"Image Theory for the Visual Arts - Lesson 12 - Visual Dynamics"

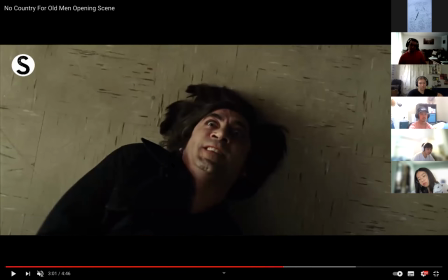3196s
Because in that sequence, you have a build of tension, but you never get the release of the tension, right? So this would be a way of giving the audience what they want, what they expect, so to speak, right? Because you get a really dramatic presentation of really dramatic subject matter that follows the building of tension,
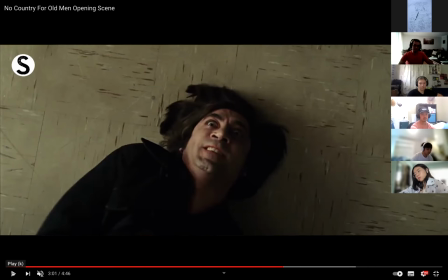3215s
whereas the other scene doesn't give that, right?
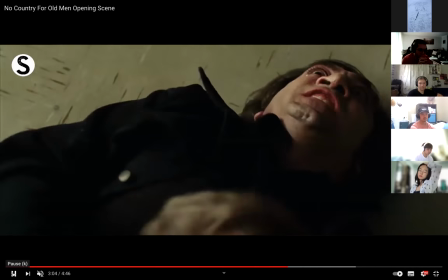3219s
And what's excellent about this sequence, right, although be it uncomfortable to watch,
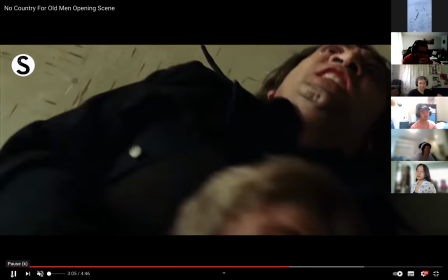3227s
is that as soon as you have this happen, you get a cut to this,
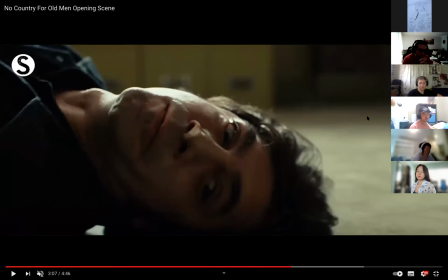3234s
right, where everything levels out, this character relaxes, the scene relaxes, right, and you get a deflation of all of that drama. So it's like, if you want a picture, it's like there's been a rising to this point, right, and then there's a steep drop off.
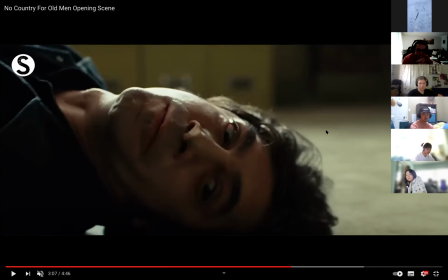3251s
And then that rising action and that settling action help to accentuate each other. You can't feel dramatic about a particular thing unless it's in contrast to other things that aren't dramatic.
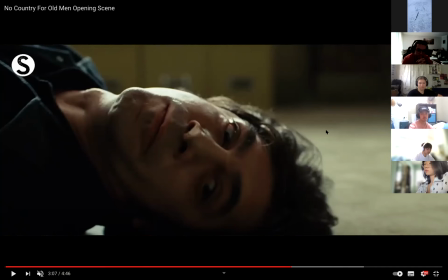3265s
And so even if you wanted an action, even if you wanted to develop action movies, you can't have just all drama all the time because people just tune out. You need to have the breaks in between as a way of accentuating that drama. So when the struggle finally ends, right, and he stops kicking,
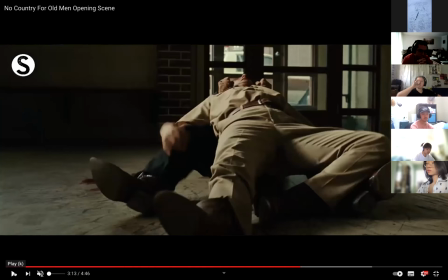3285s
right, you get that last pathetic kick of the leg, so to speak,
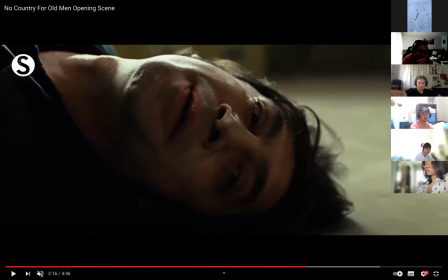3290s
right, and that, you know, relaxation of this character, you get a relaxation of the camera angle as well. But what's interesting about this sequence, not only how these things work together, but it's like what they cut to here.
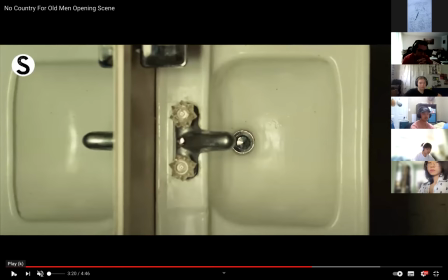3305s
So if you're storyboarding this, right, the description in the scene, right, might be hands enter into frame screen, or from screen right, right, and, you know, character cleans blood off hands.
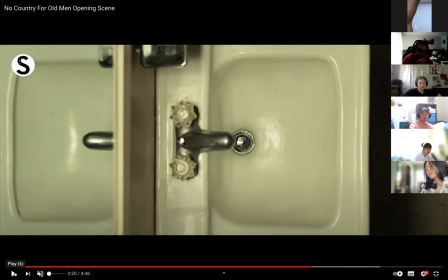3321s
A pretty typical way of showing that scene would be something like this. Sink here, hands come in here, faucet there. That's all calm.
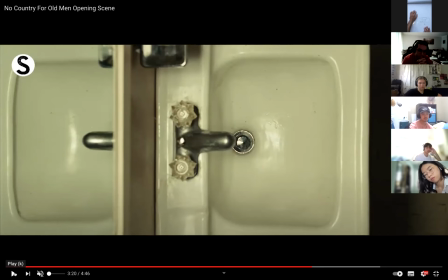3339s
What's this scene in terms of calm, tense, dramatic? Which one is it? Dramatic. Okay, what's dramatic? Diagonals, verticals, or horizontals?
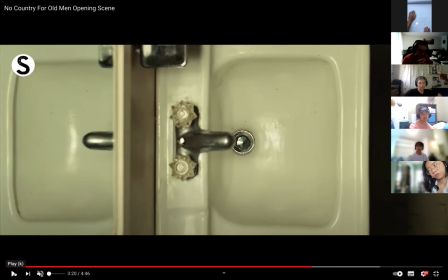Diagonals. Okay, so are there any diagonals in this scene? No. No, so what is this?
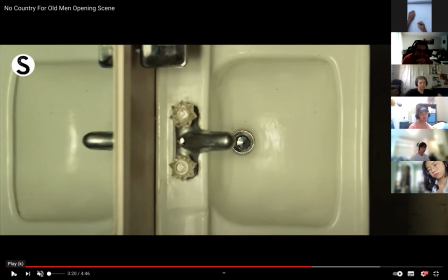3370s
Tense. Okay. This is what the structure looks like. You got a big band here, you get a big band here, you get a band here, right? And then you get another band here, and there is
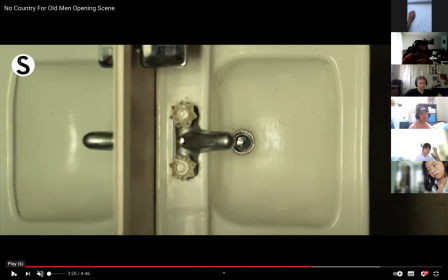3384s
a little bit of horizontal here, but that's it. There's a little bit of horizontal here as well. So what this does is it takes that scene that was calm beforehand, and now because this has been introduced, it continues the tension.
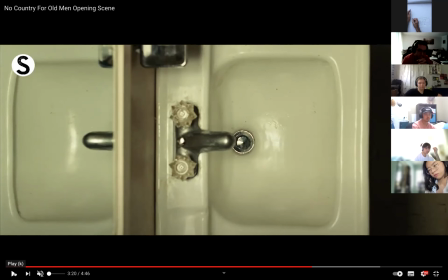3401s
And so if you want, it's like that sequence kind of did this, right? Reached a crescendo there, quickly dropped back down, and now it's starting to rise again.
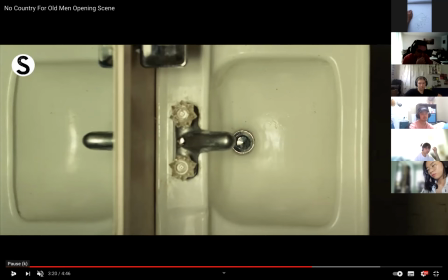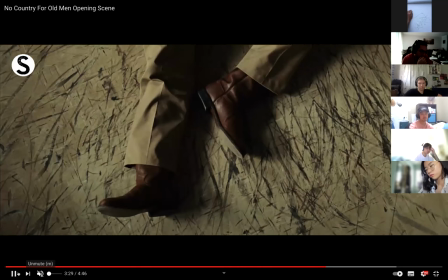3421s
So when we come here, and this is a really good example of, say, what mark making does. And we don't concentrate on this a lot, right? But you know, when we talk about line quality,
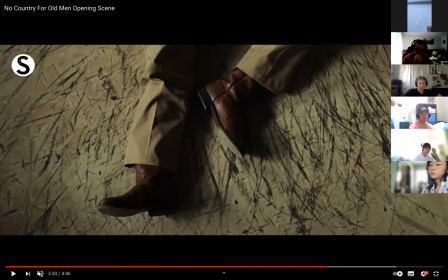3437s
in the pool that I swim in, right? When you make pencil marks or brush strokes, right, or whatever, this is called mark making. Right?
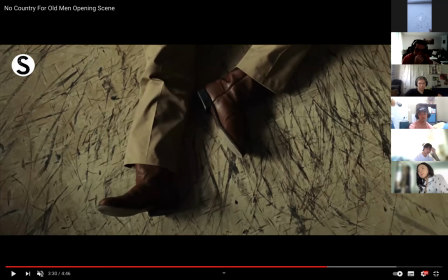3446s
And the importance of that is that it has an emotional characteristic to it. If I shade like this, and I can see those pencil strokes, it's going to accentuate a sense of calm. If I shade like this, and I can see those pencil strokes, it's going to accentuate a sense of tension.
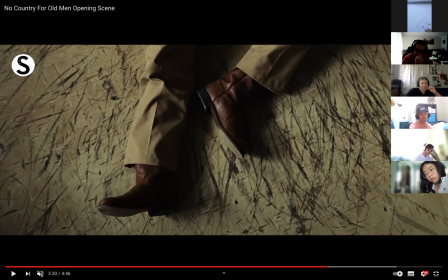3465s
But if I shade like this, and I can see those pencil strokes, that accentuates a sense of drama. Right? So how you start to refine your drawings, right, at this point, right, makes a big difference.
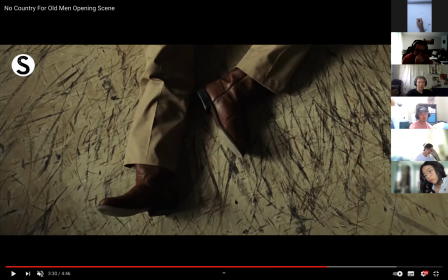3481s
And when you see this scene, right, and you get, you know, this diagonal of the foot, this alternate diagonal of the foot and leg, but then you have all those boot marks, that's essentially what pencil marks do,
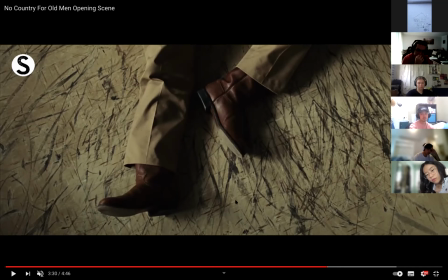3495s
right? And the kinetic nature or the dramatic nature of all those boot marks help to accentuate the drama, right, that's just happened. So what we now have is that we've gotten another crescendo here. Now, this is kind of arbitrary, it's like how, you know, I'm setting up how dramatic they are.
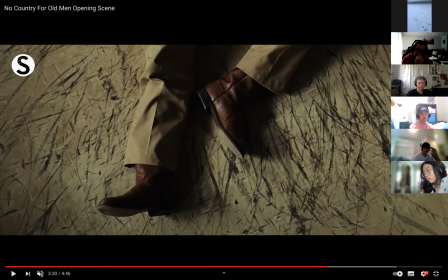3515s
Right? And the importance of this is that when you continue on, this character just picking this up, right, is still represented in a dramatic way.
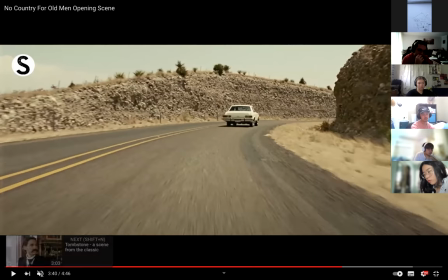3527s
And now if we want, it's like there's a hard cut to this, which is now back down here.
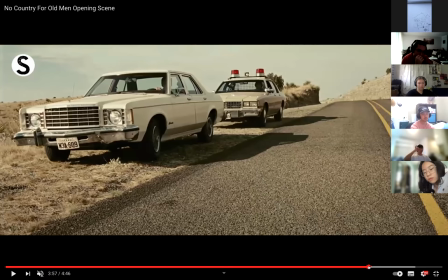3541s
That continues here, right? Look at how horizontal all of this is, right? We get a bit of a vertical, right, chucked in here. The important thing about this scene, right, is that if we think about it structurally, this is all kind of horizontal over here, right?
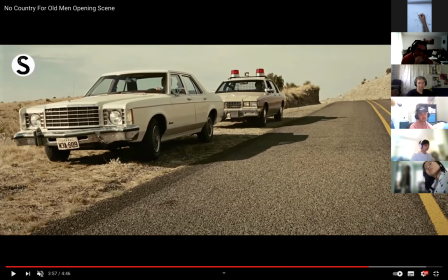3561s
And then we get that road. This road line is vertical, but look at how close it is to the edge of the frame. When you do stuff like this, this basically just kind of moves the frame in a little bit.
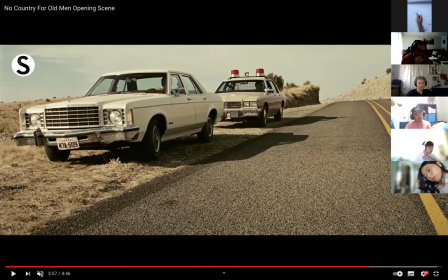3575s
What we pay more attention to is clustered towards the center of the frame, both emotionally and structurally. So whatever kind of pattern you set up towards the center of the frame is going to take on more of an emotional importance. As you get out towards the edge of the frame, it starts to become less and less important.
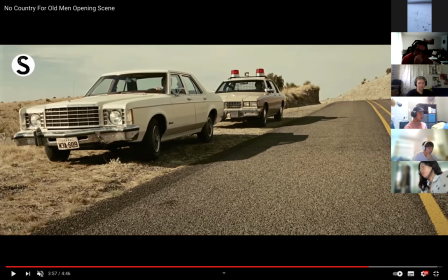3594s
So it works, the same thing works structurally as it emotionally, as it does in terms of like recognizing focal points and stuff. Okay, so this is all setting up a bunch of calm scenes. And then when we get here, right, we start to introduce that vertical again.
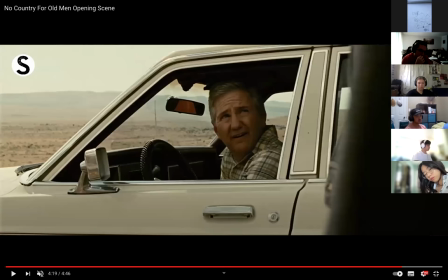3615s
Here you get a hard vertical as well, but still, right, an emotional calm center.
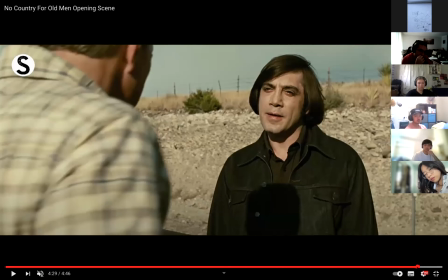3621s
Until we get here, what's this? Calm, tense, or dramatic? Um, tense. This is why those over-the-shoulder shots work so well, right?
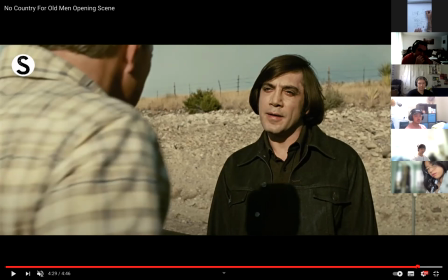3637s
Because here we get literally an over-the-shoulder shot between these two characters, right? But all of this is vertical. All of this is vertical. And yeah, we've got a stabilizing kind of horizontal diagonal in the background,
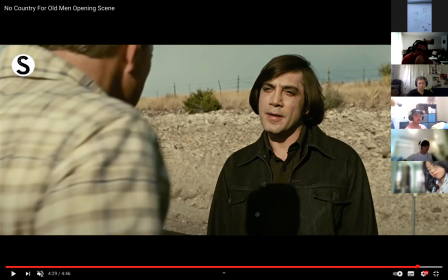3652s
but we're looking for, we see that dominant, right, vertical banding first.
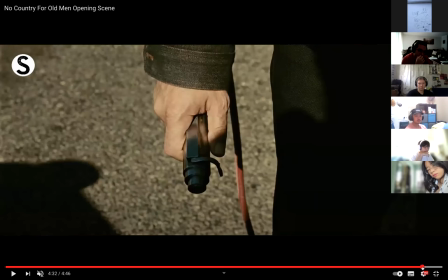3657s
So that's a nice way of setting up, right, the sense of tension that's associated with this thing,
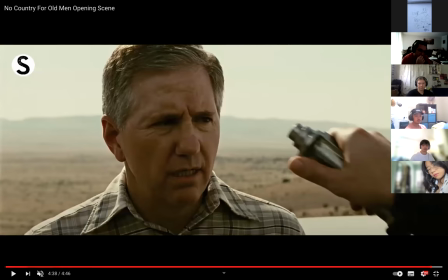3667s
right, and with what's about to happen. But when this happens,
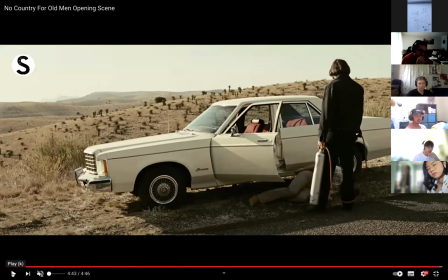3675s
does that feel dramatic to you? It's surprising, right? But does this scene look dramatic? No. No.